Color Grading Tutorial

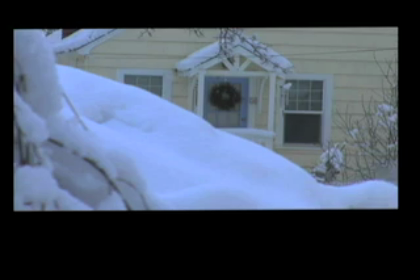Hey, this is Benjamin Lee and I'm a colorist that uses Apple's new color correction software called Color.
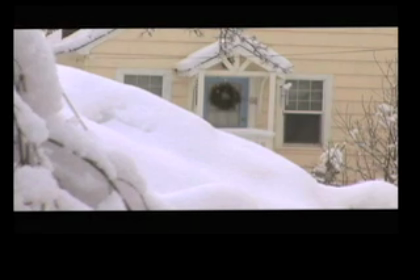Now these are, I'm showing you an example of some of the shots that I've corrected
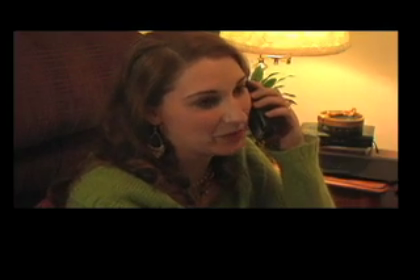for a short film that I've been working on.
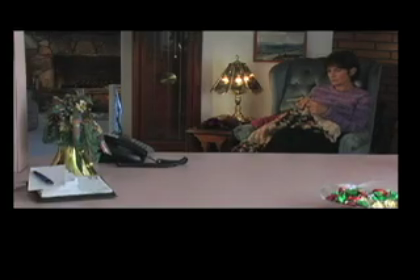Some of these are subtle, some of these are more drastic,
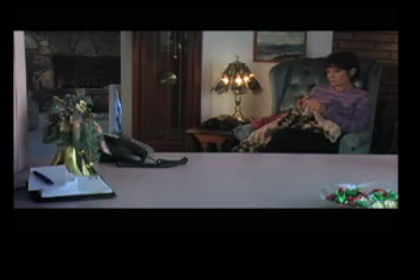but what I'd like to do is run through a couple of the really dynamic ones that I've been working on
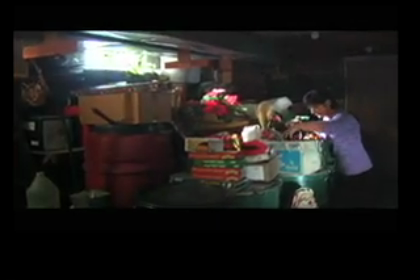so that you can get a better idea as to what it takes to color grade.
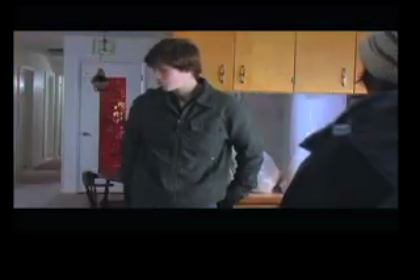Now color grading does two things. It allows you to correct the color and the lighting of your production footage.
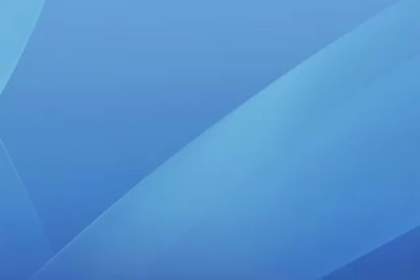Color is an insanely powerful program. You just have to have somebody that knows how to use it.
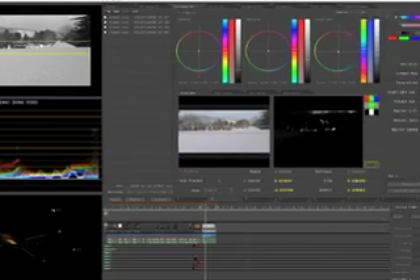I'm going to show you a shot here. now what's supposed to be happening is she comes out
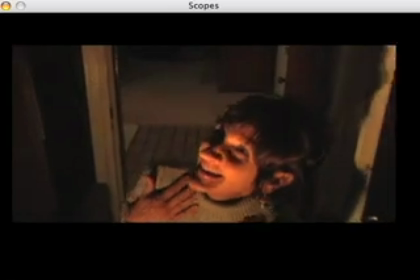into the light of the outside or the moonlight but when it
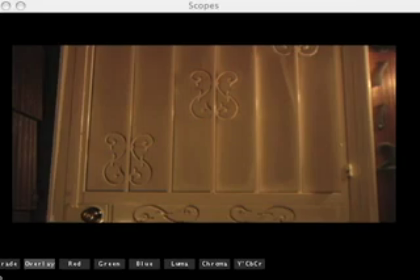was shot it unfortunately we didn't have much time so they used the tungsten
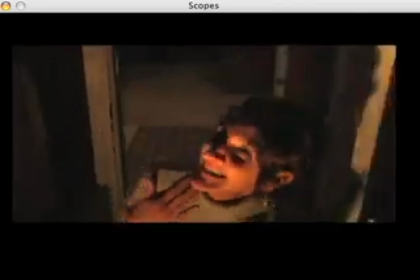light and that's a problem so the first thing you got
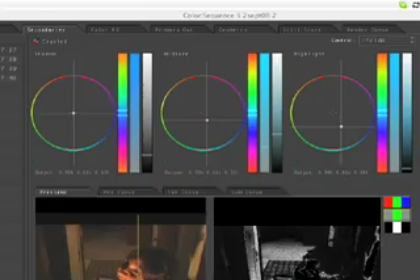to do is attempt to separate the colors that you're going to change from those that you're going to keep now there are two tools that colors used to do this. The first is a key.
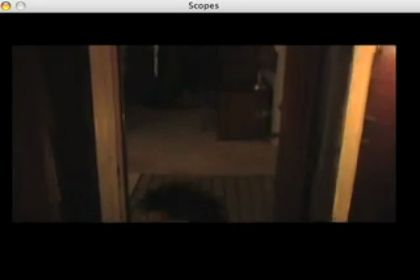What that does is allow you to separate or to isolate specific colors based on their hue, saturation, and luminance.
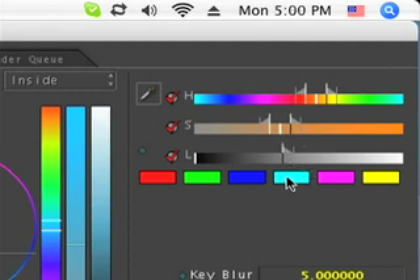The problem with this shot is the fact that when you do key those colors out,
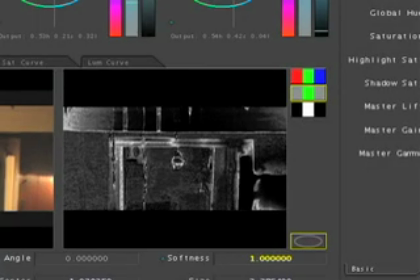so often the colors inside the house and outside the house are so similar
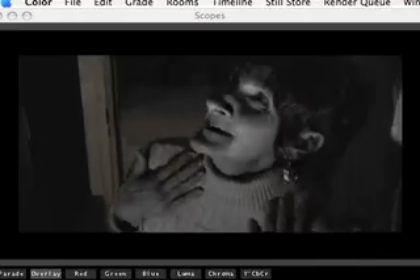that you can't successfully key out just the things that you want to change.
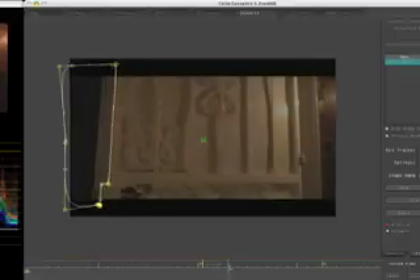Now the second tool that we use to key out color is or are mats.
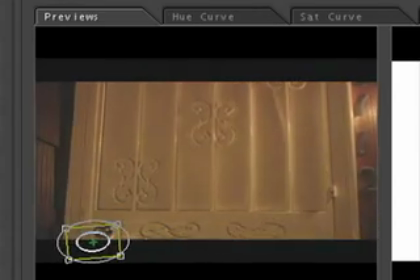This is a mat that I put on to represent the shadow that would be cast by the doorknob.
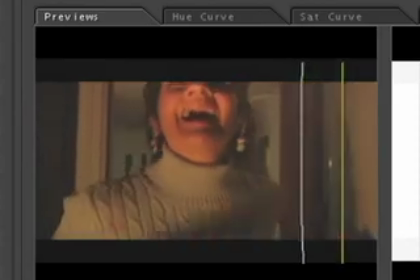This one is just as you can see on the edge of the door as she opens it.
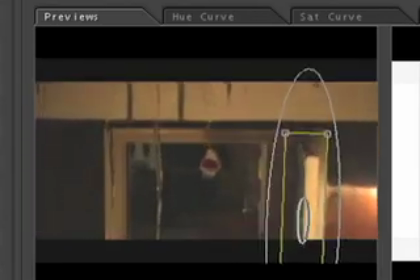You have to keep in mind as you grade that this the
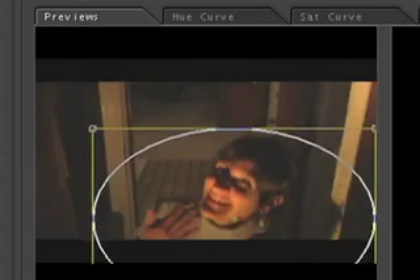light that you see in the picture is is acting in a three-dimensional environment.
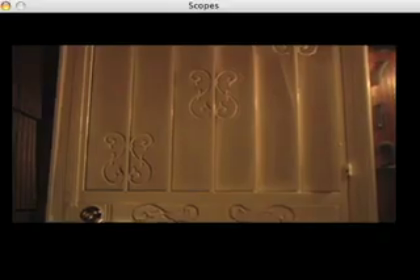So this is the before,
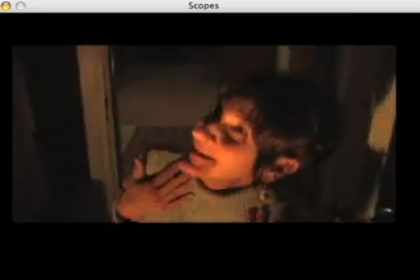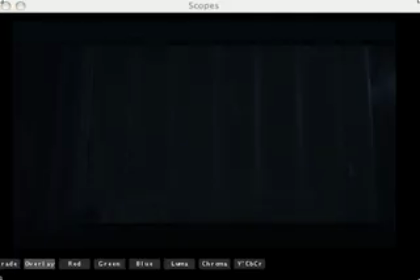and this is the after.
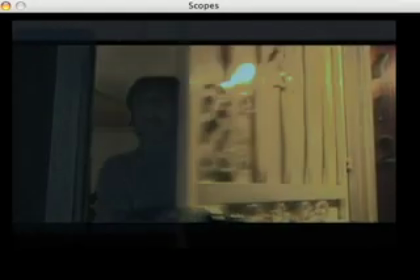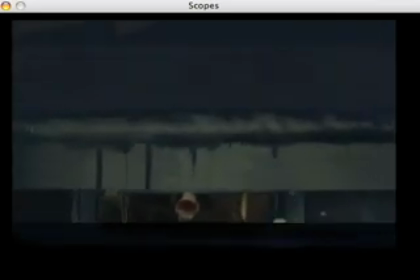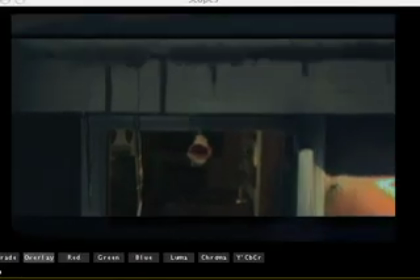Here you can see the contrast between the pre and the post.
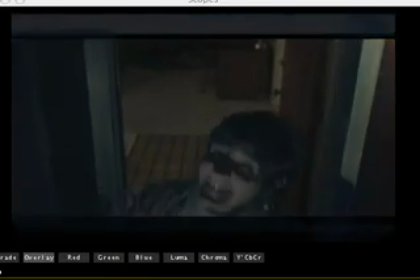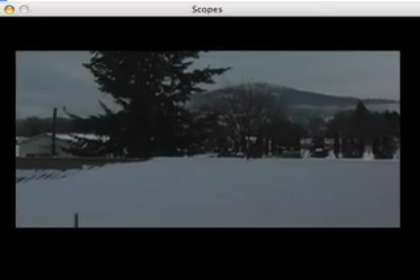Here's another shot that I've been working on.
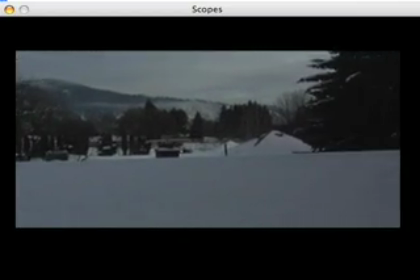Now, when this is finished, it's supposed to be in the evening, and there will be a full moon just right above the horizon.
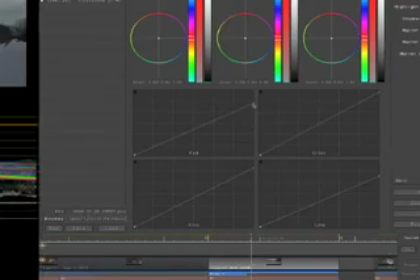Actually, the color correcting was the easiest part of this shot. What I needed to do first was adjust the reds, the greens, the overall color.
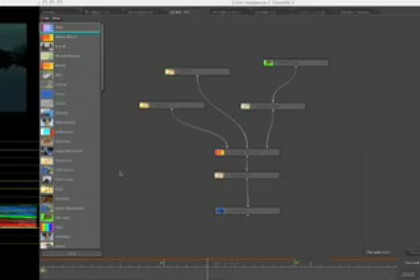I also needed to look at the contrast, the exposure, saturation.
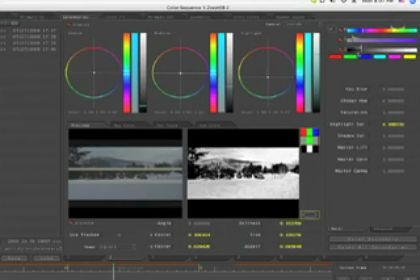The other thing I needed to do was key out a particular highlight.
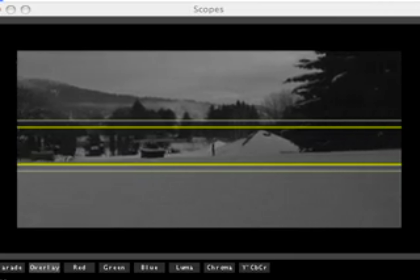What you're seeing here is a vignette that is a rectangle that's feathered out.
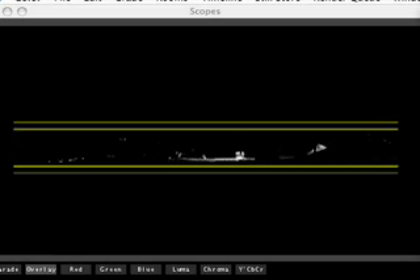And this, everything you see in white is what I'm going to be correcting.
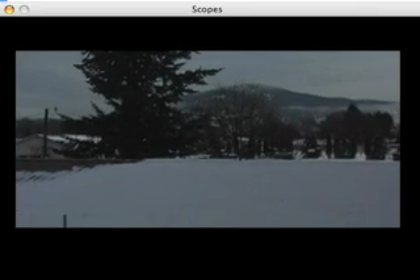You can't quite see it in the shot, in the original,
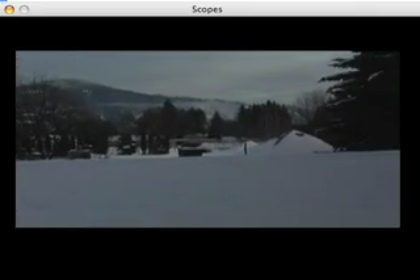but there's actually some sunlight coming from behind the camera that I needed to key out.
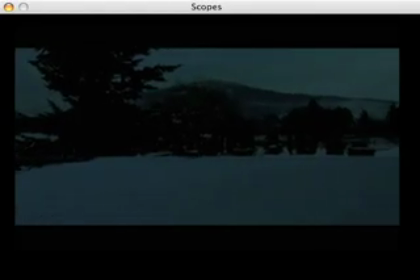This is post color grading of the original shot, day for night.